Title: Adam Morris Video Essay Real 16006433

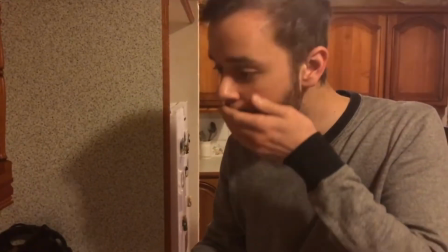(4:53)
I used close-up shots
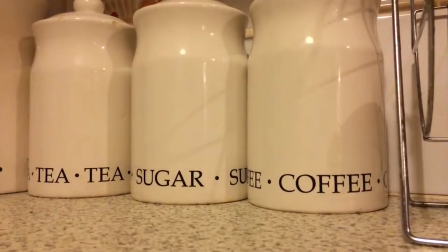(4:58)
during this montage sequence to make the ordinary seem extraordinary. I felt that this was achieved. The first few shots worked well in driving the narrative forward without having to show the complete actions of the character. I personally felt that the coffee and tea shot had the best outcome, as I believe it gave the image a power.
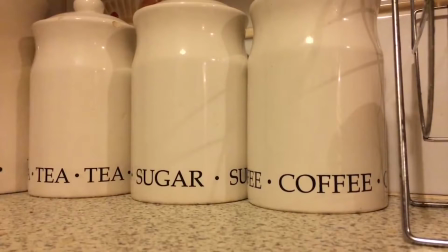(5:16)
Even though that is only jars of coffee and tea, it had the control over the protagonist, as we have to see him move them in a particular order in the close-up shot, expressing its power over the protagonist. I did feel, though, that there were a few unnecessary shots and fades in the process. The fades didn't allow me to have a quick montage that I was aiming for,
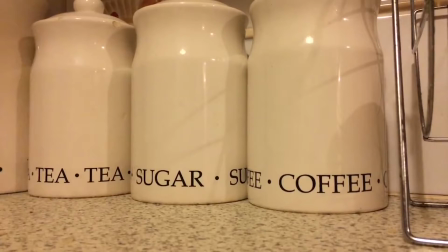(5:35)
but overall I did take the ideas from the project and tried to improve them in the next piece of work that I did. I decided to practice a montage sequence which could relate to my film in May. This short film is set during the day and follows the protagonist trying to achieve his goal of getting home for his child's birthday,
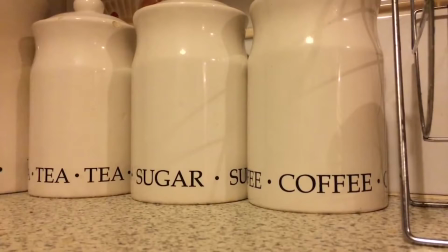(5:55)
but having to overcome dilemmas during the day, creating confrontations for him during this short film. I practiced an example of the morning montage sequence, which could be used in my final project. The main idea behind this morning sequence was to drive the narrative fast by
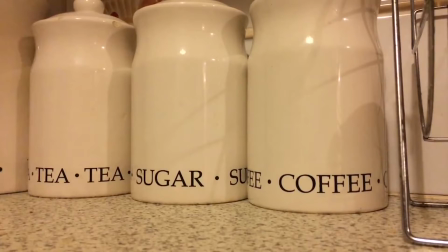(6:11)
highlighting over a typical morning routine without it being slow and taking up too much footage.